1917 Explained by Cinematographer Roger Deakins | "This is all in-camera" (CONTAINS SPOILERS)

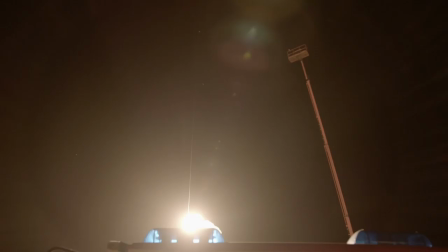The flares are actually real flares that Dom Tuohy designed
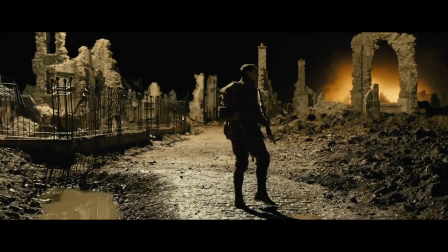so that they lasted a specific length of time for us again all this was mapped
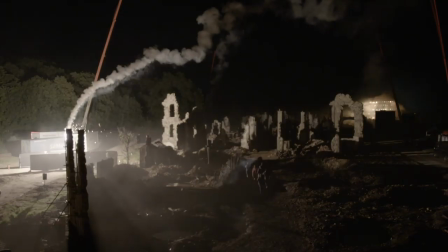out the speed of george's run timing that the light wanted to be
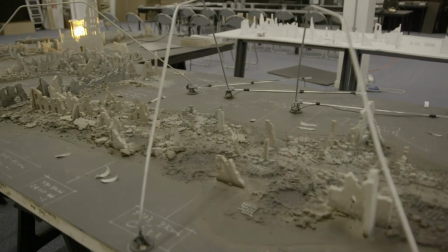on him we made a little model so we knew how the light would react when
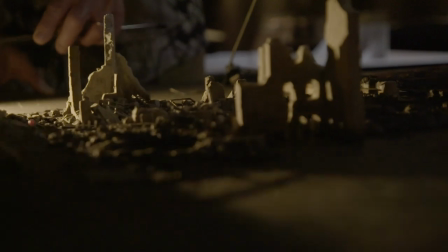when it went behind these structures we wanted the shadows to move like you see so it was all done with a model and led lights mapped
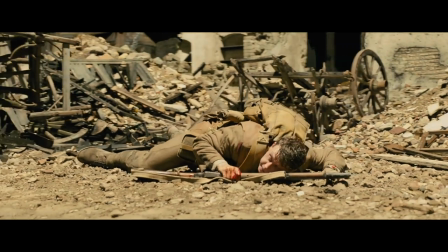out precisely to the actual set that was going to be built i had to be done before the set was built otherwise you'd have been changing it
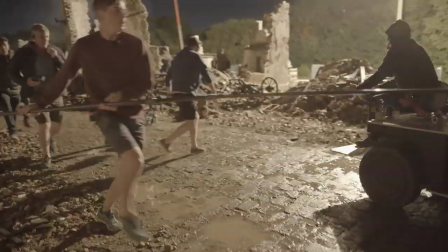around forever with a real building
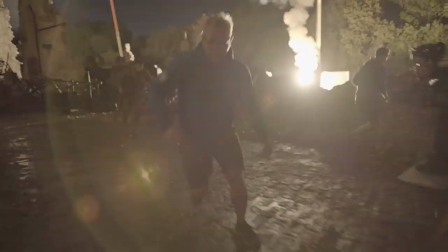this is all shot now i didn't mention the beginner you come out the window the match is on a technocrane
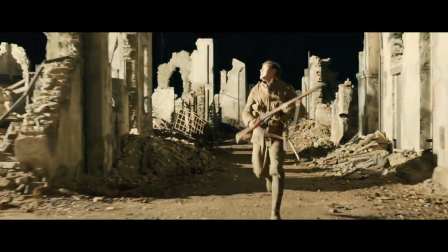and now it's handheld on a stable eye the guys walk backwards onto
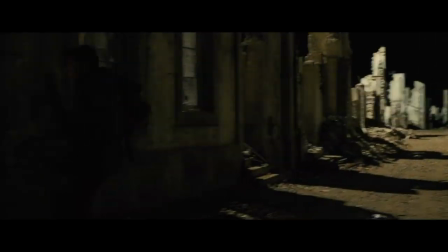electric vehicle that is now carrying them they're standing on it here that was a
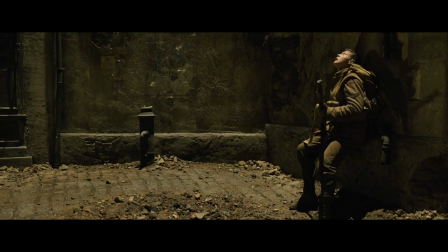horrendous piece of operating um but yeah you're on an electric vehicle and now they're stepping off that electric vehicle
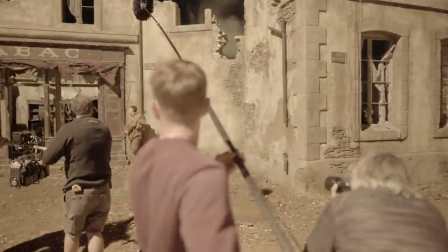that stops in the square so this is again just stabilized held by two grips
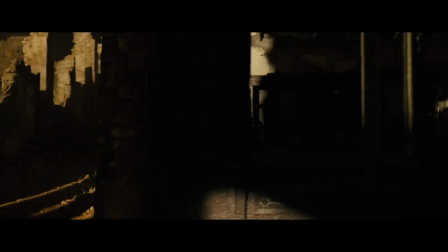and say these time flares real flares now the blend there is on the edge of that wall
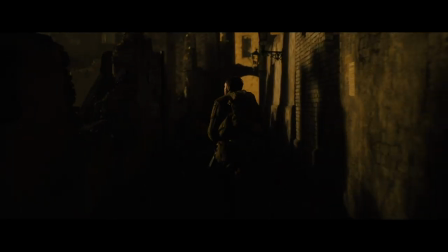and now we're on a conventional steadicam rig thank goodness
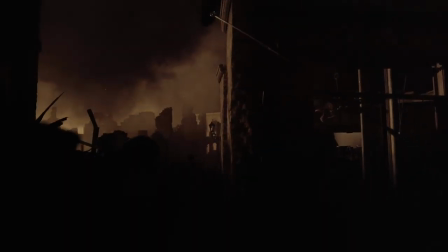now we're just being lit the flares have ended so now this is just being lit by the
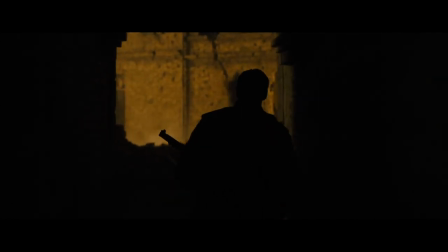the light of the church the burning church which obviously is not a burning church it's like
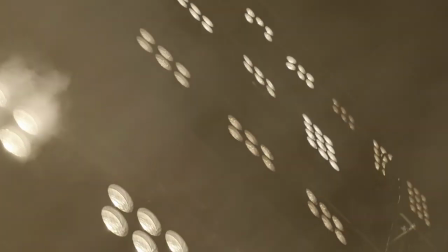a mixture of dino lights 12 lights nine lights six lights
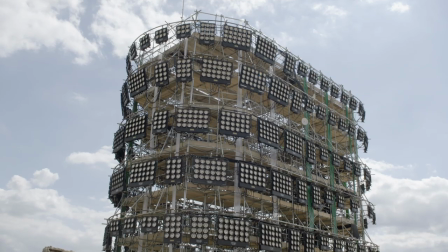in in all it's a 60 by 30 base It's 50 foot high,
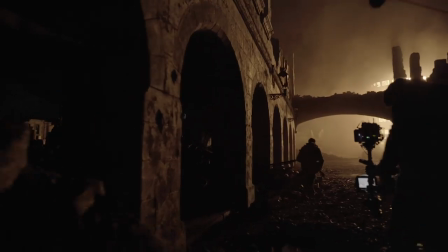five layers of lamps, a total of 2,000 1K bulbs,
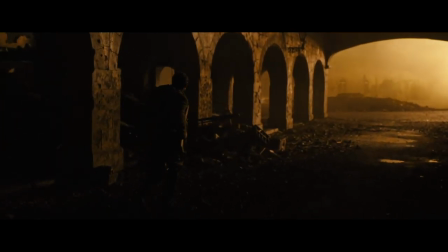all kind of medium flood bulbs, and again, it's on a whole dimmer system,
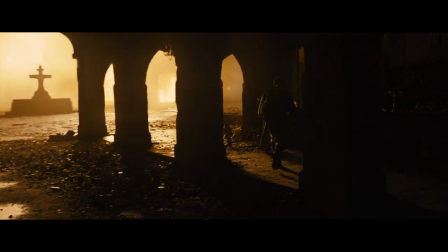and Steve Matty is kind of controlling it, so as the camera comes in and looks at it, it dims down a little bit,
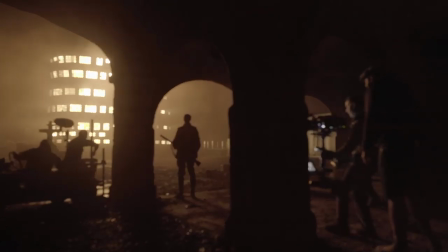so when you first start this shot this is all one shot when it first starts the
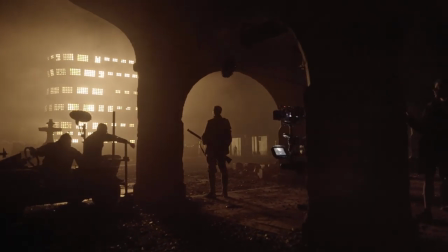the light's a bit brighter but now it's dimmed down so that it's not flaring
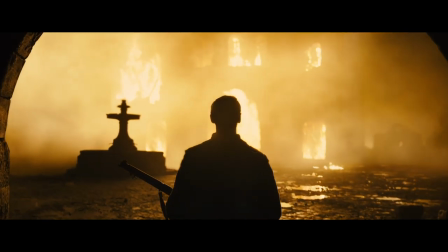out the camera obviously the light has been replaced by this cg element of the burning church and there's a little bit atmosphere
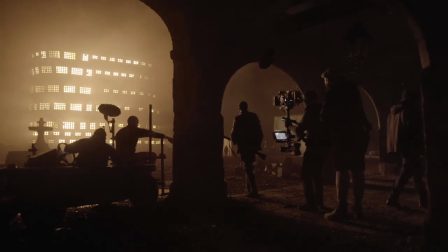added a little fixed a little bit the german was real he was there in that atmosphere there's a little bit more
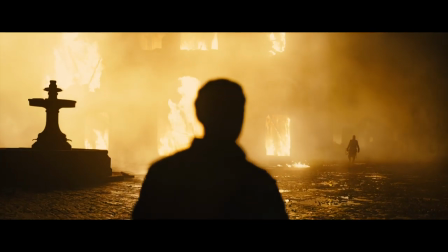added and there's some buildings added behind the german character but that's all in camera as is the
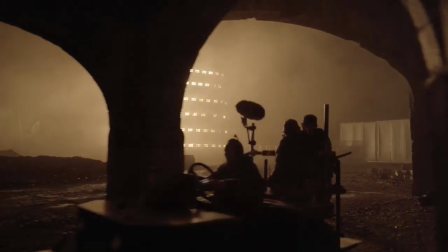ground and the fountain and and that background there's a bit of cg again we're
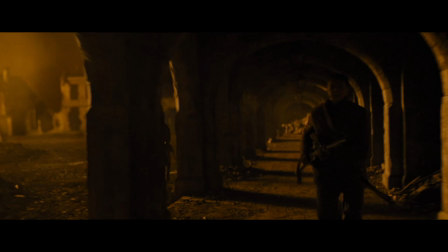still on steadicam here but now it's back on an electric vehicle and the electric vehicle
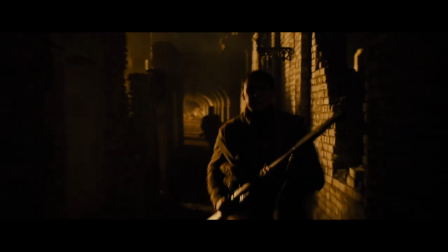took off at a pace to be able to run with schofield there and
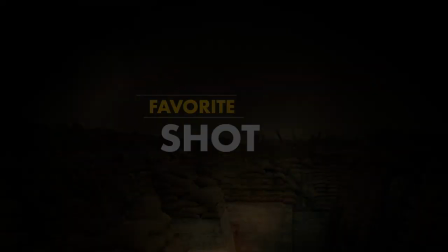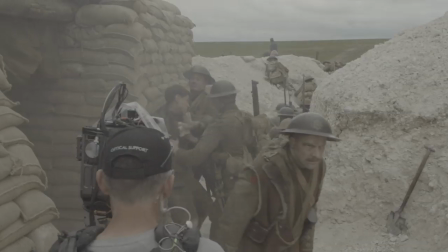on this move here george
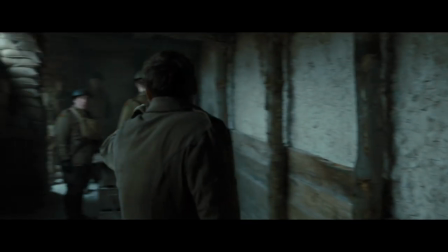goes into the dug out and we let him leave camera so we could make the blend on the sandbags
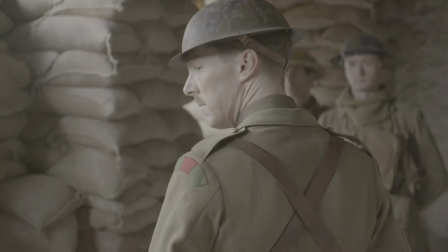on the edge of the sandbags because now this set this is set built on
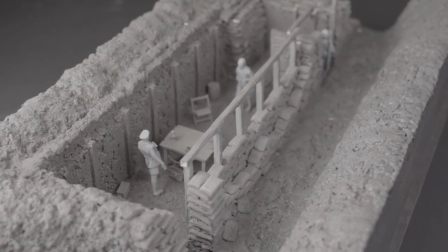location it's all a composite set but we needed to change the rig because now
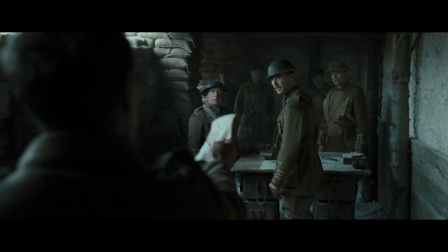Pete's operating this on a standard steadicam again
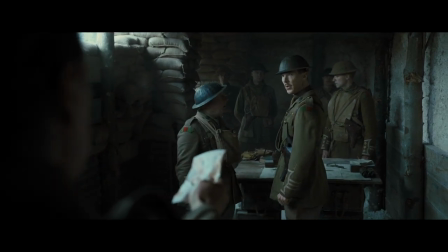a shot that was worked out well in advance the only thing that changed is that at one time we had it
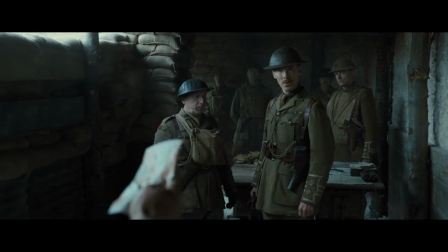going the other way, which should have meant shooting on the wrong side of the light.
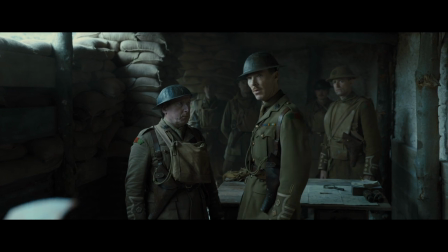So once we looked at the actual set, Sam really agreed that we wanted to be this side of the light.
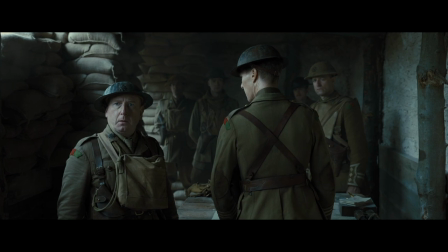And the sandbag kind of window to the left was something that we designed.
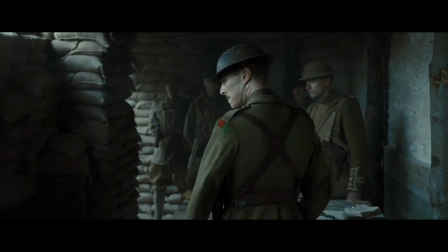The ceiling is corrugated,
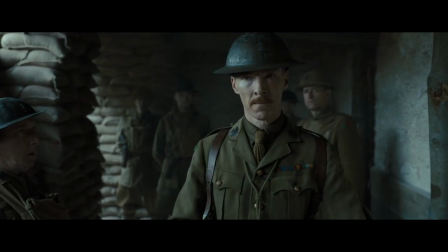and I wanted this long slit of light to give you this quite contrasty but um strong side light so
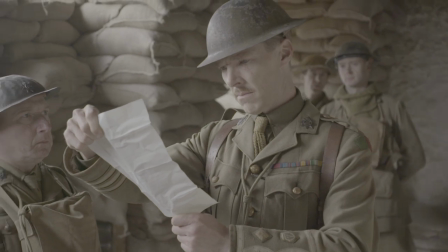and then obviously because it's sandbags i adjusted the sandbags to to give the the light that i wanted on the day so
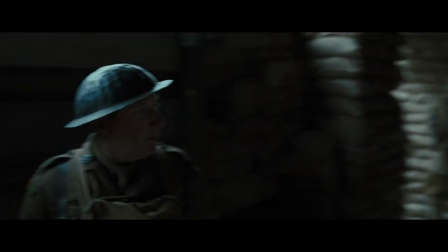again steady cam all one shot moving into this choreographed a pan with a guy back to george
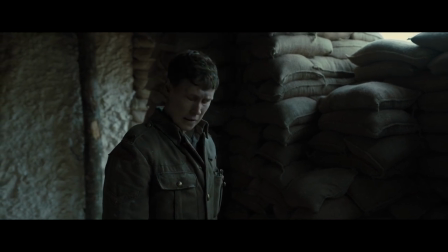this is probably my this coming up is my favorite shot i think in
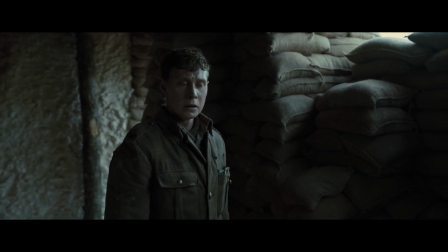the film if i have one and I love the way the light is lighting George here,
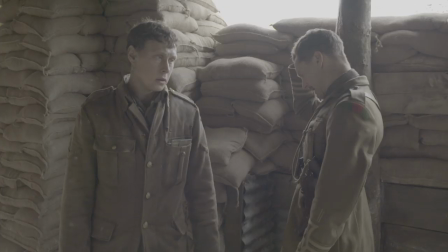and I think at the last minute I put a few sandbags up so that Benedict is against black there,
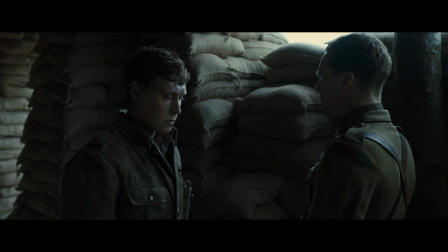so his head is kind of outlined against the black rather than you're losing him in the white of the exterior. This is what I love. An incredibly hard move on a Steadicam
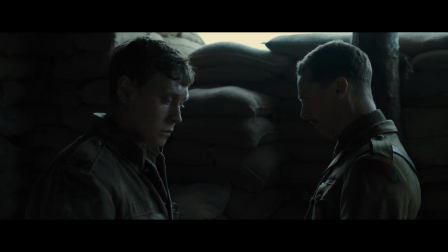to come around so slowly and keep that so strong, and look at the focus pulling too.
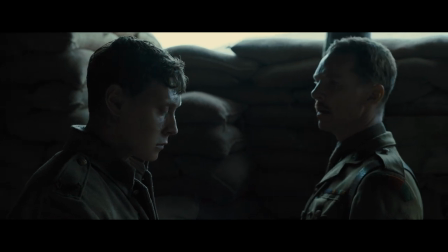I mean, we've ended this down quite a lot to get that separation.
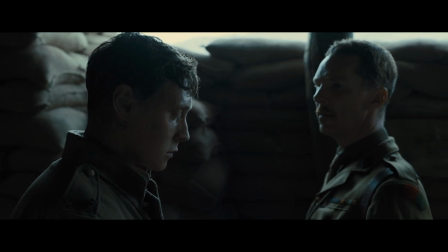I probably could have gone further, but you know,
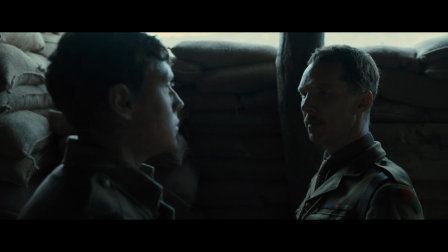you kind of think, and that trade-off as Schofield looks up, that focus ball back to Benedict, where, you know, for that line, I think it's,
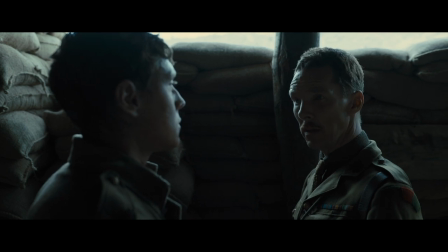I actually think that's really quite beautiful.